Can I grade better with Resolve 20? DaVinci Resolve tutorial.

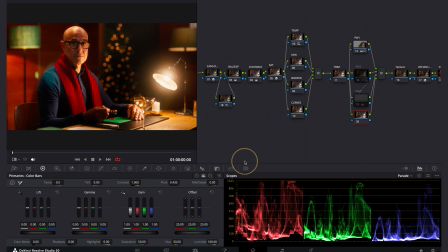And what I want to do is see how good the Magic Mask 2 works. So I'm going to click on the Magic Mask icon here. And what we've got now is the AI Magic Mask 2. So I'm going to select some points on here. And I just want to see how accurate it is, because in my previous tests of this, it is good.
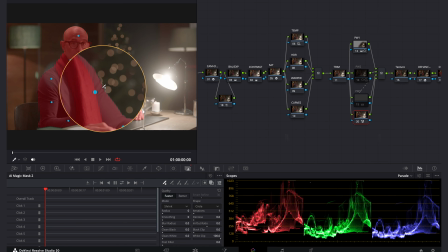So it's brought the fingers in really well. It's a really good, solid, clean line around him now. That is great. So what I'm going to do, that's accurate straight away. So what I'm going to do is track that through. So in version 19, the Magic Mask has tripped me up a few times, so I'm very cautious about using it.
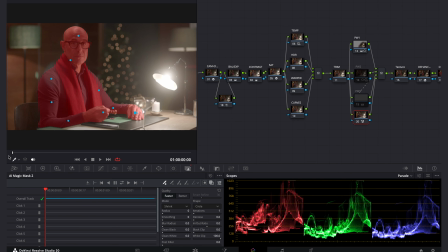But with version 20, I'm really keen to see if I can keep getting this sort of quality from it.
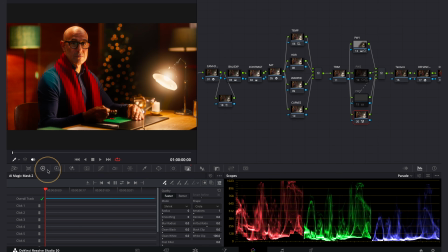So I'm going to switch off the highlights, and I'm going to go back to what I originally did, which was adding a little bit of exposure in here. Just going to pop our subjects a little bit, not too much. And then what I want to do is address the background.
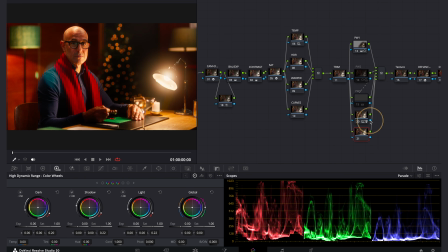So I'm going to do another parallel in here. So it's Option P. I'm going to feed the mask into here, and then I'm going to invert it. And then I'm going to go back to my primary tools here, and I'm just going to bring our gamma down a little bit.
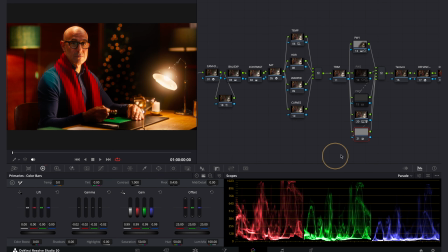And maybe a bit again. And let's have a look at these two on and off. So that looks great. Now I want to see if there's another tool in here that's going to help me, and that is the new CHROMA warp.
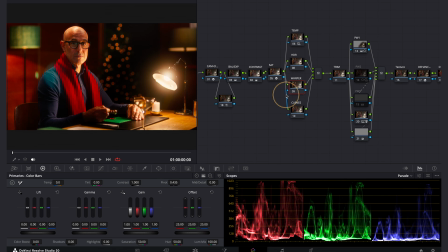So I've got a node here called Warper. We might as well use that. You don't have to put Warper on here just because it says Warper, but let's go and have a look. So here's the CHROMA warp tool. And what I'm wondering is if I can get, we've got a flare kicking off his jumper here. I'm just wondering if I can change the whole look and color and hue of his jumper to help that a little bit.
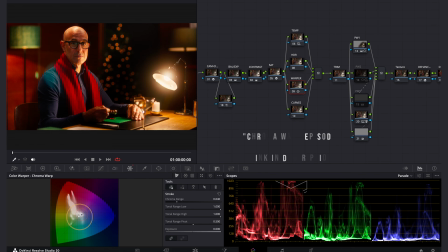I can't really get rid of that. So let's just do a sample here. And I've done a whole episode on how to use the CHROMA warp as well. And just dialing that in something like that. It looks a little bit strange, but if I maybe use a bit less saturation in there, something like that might just work.
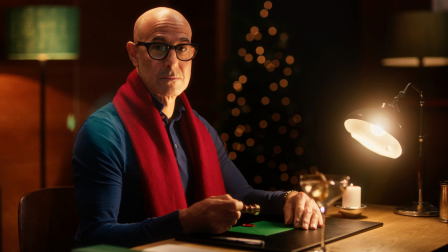So just for comparison, full screen, here is the original grade from 2022.
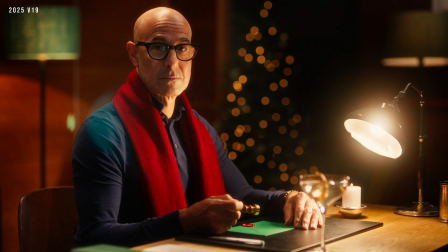Here is the grade in 2025 from version 19,
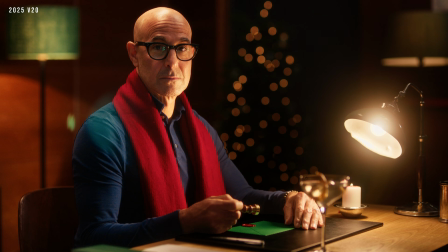and here's the grade that we did in version 20, adding the CHROMA warp and the AI Magic Mask. So just to finish this one off when I'm not recording this YouTube episode, I've taken the version 21, I've lifted the background a little bit,
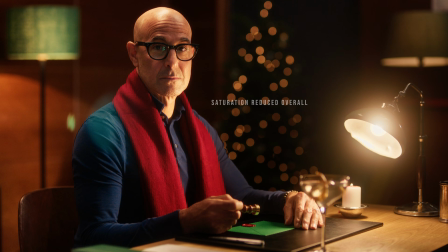I've also reduced overall saturation just slightly, I've reduced the gamma in the lamp,
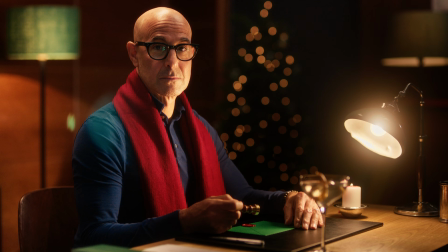this was making his hand quite hot, and I've also lifted his other arm and hand with another power window. So yes, there are lots of new tools in DaVinci Resolve since I graded this originally, but I think my core fundamentals are still pretty much the same. I think those power windows really made this grade. I am using Dehancer more, I'm using Mononodes, I didn't use DCTLs at all when I did this originally. I use them all the time, but I have shown you alternatives. You don't need to buy these products. I personally enjoy using them. I use them on every single job. Let me know in the comments if you like these sort of grade breakdowns, and even if you think I did improve it or not. And what else? Take a look at this video here that YouTube is recommending that you watch from my channel. Think about subscribing if you enjoy this sort of stuff. Look after yourselves, and I'll see you in the next episode.